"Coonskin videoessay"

Now Brother Rabbit wants to destroy the drug rule of the mafia in Harlem. Inside of this basic outline of a story is where much of interesting subtext takes place.
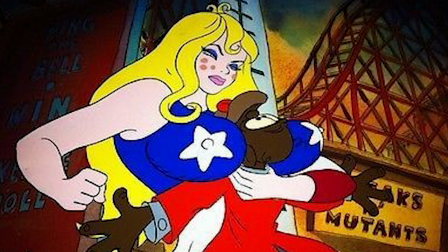1268s
The movie inside of the animation part switches from different perspectives and a lot of random characters we stumble upon are crucial to understanding what the movie wants to say.
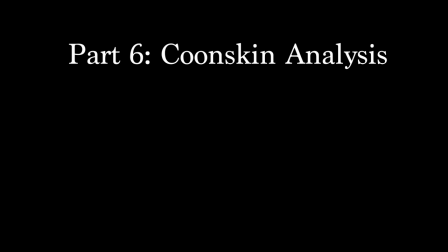1278s
So what will I be analyzing in Kuhnski? I will first identify the racist iconography that appears in the movie.
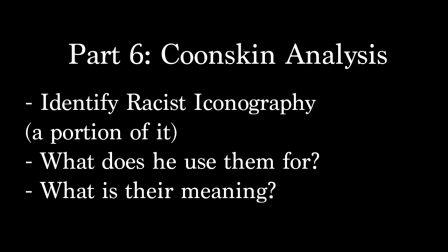1285s
I won't be identifying everything since I don't have the time but a good portion of some of the most crucial scenes. After identifying I will analyze what Bakshi says with and does with the icons. How How does he use them? What meaning do they carry? Important to note is that the meaning I analyze in the movie might not be Bakshi's meaning or intention.
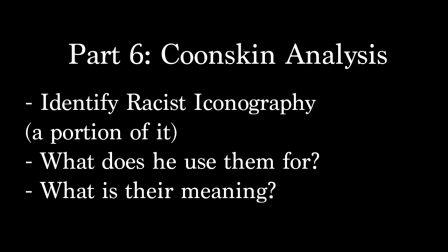1304s
This is my reading of his movie. I don't know if I read the scenes as he wants people to read them, so it's important to point out that this is my reading of scenes with the help of other texts I've used to create my own meaning of what's going on.
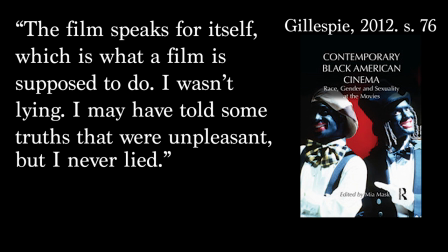1318s
Ralph Bakshi stated in a quote, The film speaks for itself, which is what films are supposed to do. I wasn't lying. I may have told some truths that were unpleasant, but I never lied.
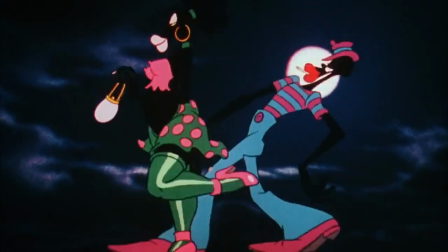1329s
While you can of course dispute the fact about what is true with the movie, like Core did on its release,
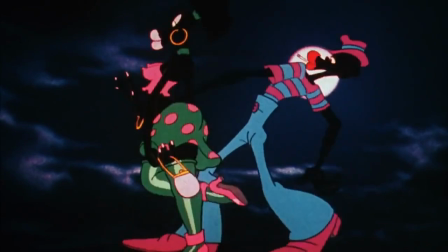1334s
maybe it's easier now to see and pick apart the movie and all its details.
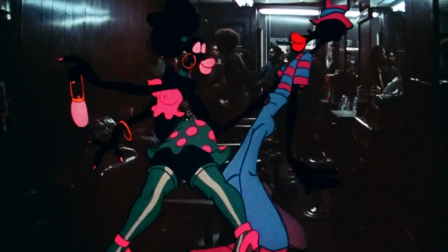1338s
I want to hone in on a specific scene, an intermission, that captures a lot in its small screen time,
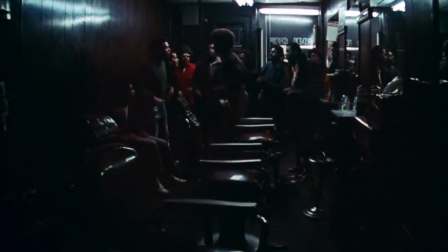1344s
and it doesn't really have anything to do with the movie's story, but more with the overarching story and message it's trying to push.
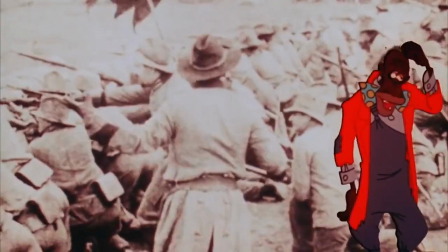1352s
Let's watch the first part of this.
Y'all remember when we used to run and fight for that empty white apartment?
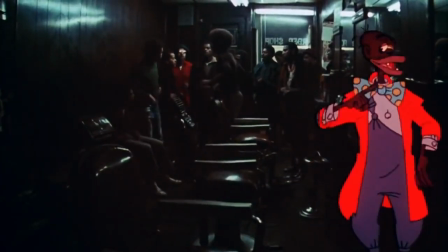1359s Shit, this nigga be sitting at home,
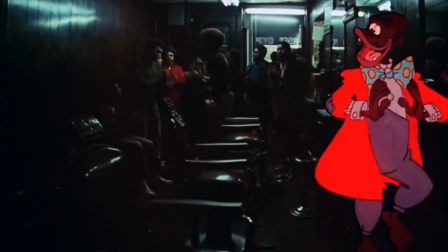1362s heard that some white folks was moving out ten blocks away, and I'd run like a hurricane to get there first.
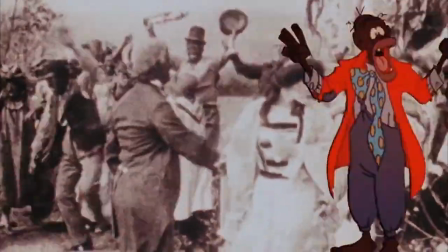1369s By the time this sucker would get there, there would be three million brothers jumping all over the fire steaks,
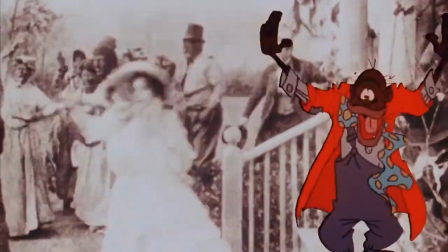1375s and three million more Jews packing and running the other way. Shit, we all got apartments.
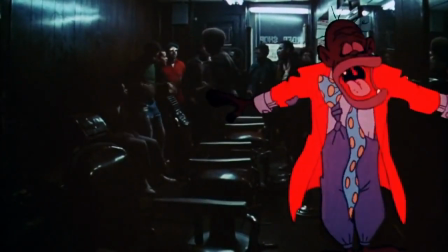1383s We got the whole neighborhood, man!
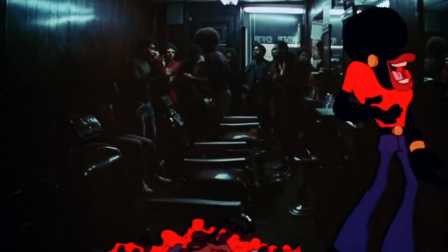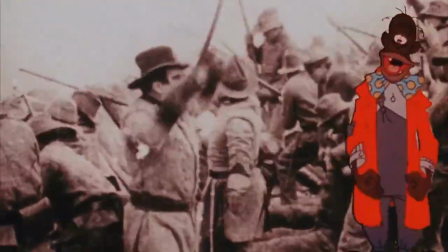1393s
The character we talk in could be identified as the typical Coon character, as Bogle helped us to describe,
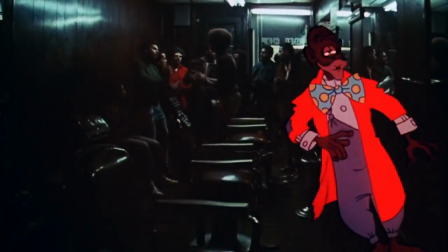1400s
by his shoddy clothing, bare feet and his loud and comedic antics on display.
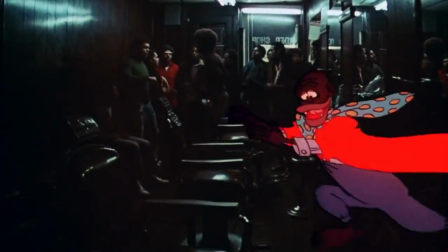1404s
Behind him we have a barbershop with singing black people, but it switches back and forth between shots of the movie Birth of a Nation by W. Griffith.
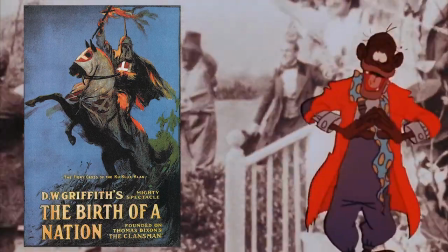1413s
If you have seen this movie you know the controversial nature of it and its portrayal of black people as villains and the Ku Klux Klan as heroes.
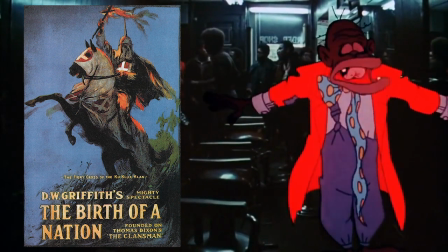1421s
By putting the Kuhn character on top of a screen showing Birth of a Nation and cutting back and
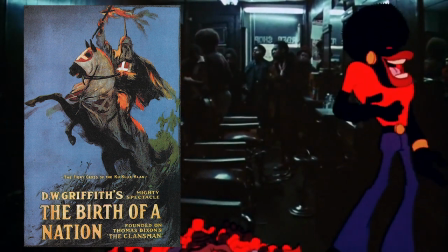1426s
forth between a barbershop links these two different times and movies to each other,
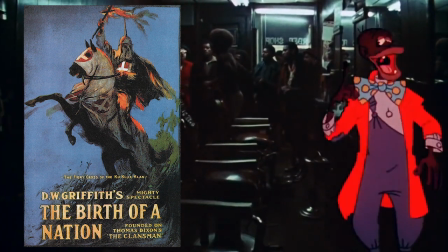1432s
linking the character back to early beginnings of black visuality in American cinema.
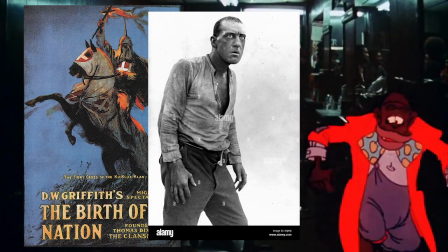1437s
The Birth of a Nation screen represents an early time for cinema and pictures of black people,
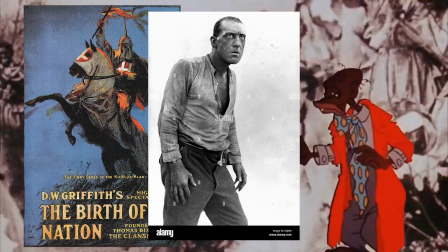1443s
and it's no surprise that Bakshi picks that movie since it's such a cornerstone in American cinema,
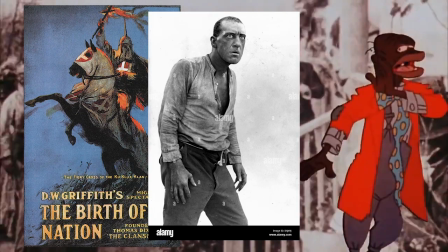1448s
pioneering early techniques while telling the great saga of the American nation.
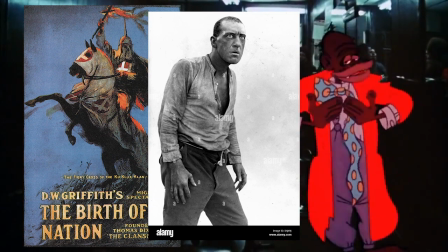1453s
Inside all of this, you have the horrible portrayal of black people being portrayed as evil sadistic brutes that rape white women.
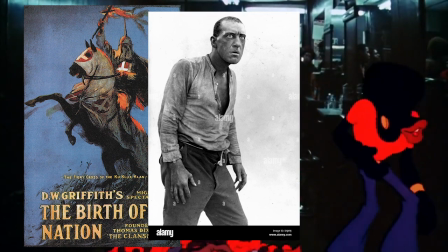1460s
Important to say about Birth of a Nation is that the Ku Klux Klan had a resurgence thanks to it, telling us what power movies wield.
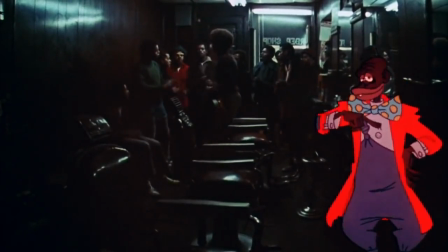1467s
The barbershop backdrop serves as a transportation to another time setting, with another type of portrayal of black people.
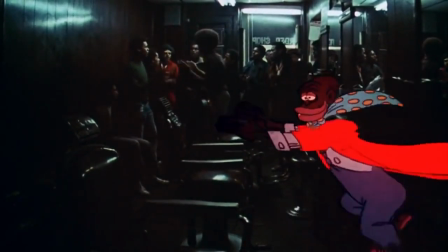1473s
From there to here, sort of. The coon tells us about white folks moving out and black people moving in, dancing on the fire escapes.
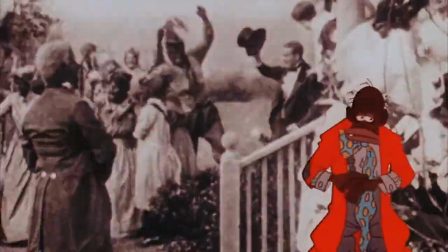1481s
We had the whole neighborhood man, he shouts, and then points his finger in a fuck you kind of way.
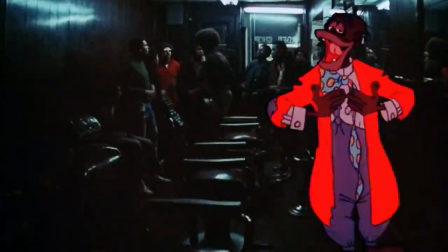1487s
He's talking about ghettos or black neighborhoods like Harlem, where the movie Coonskin is taking place.
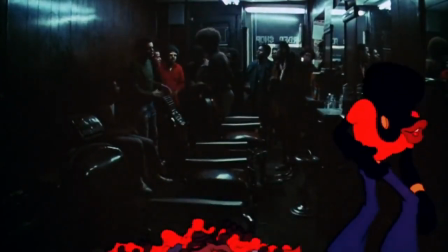1493s
He's also talking about a community, the community of black people, that forms inside of this neighborhood, and what happens after is a tear, a transformation.
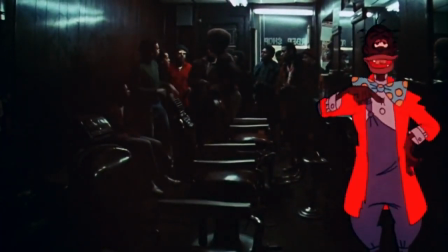1502s
It's a transformation from the coon to something else.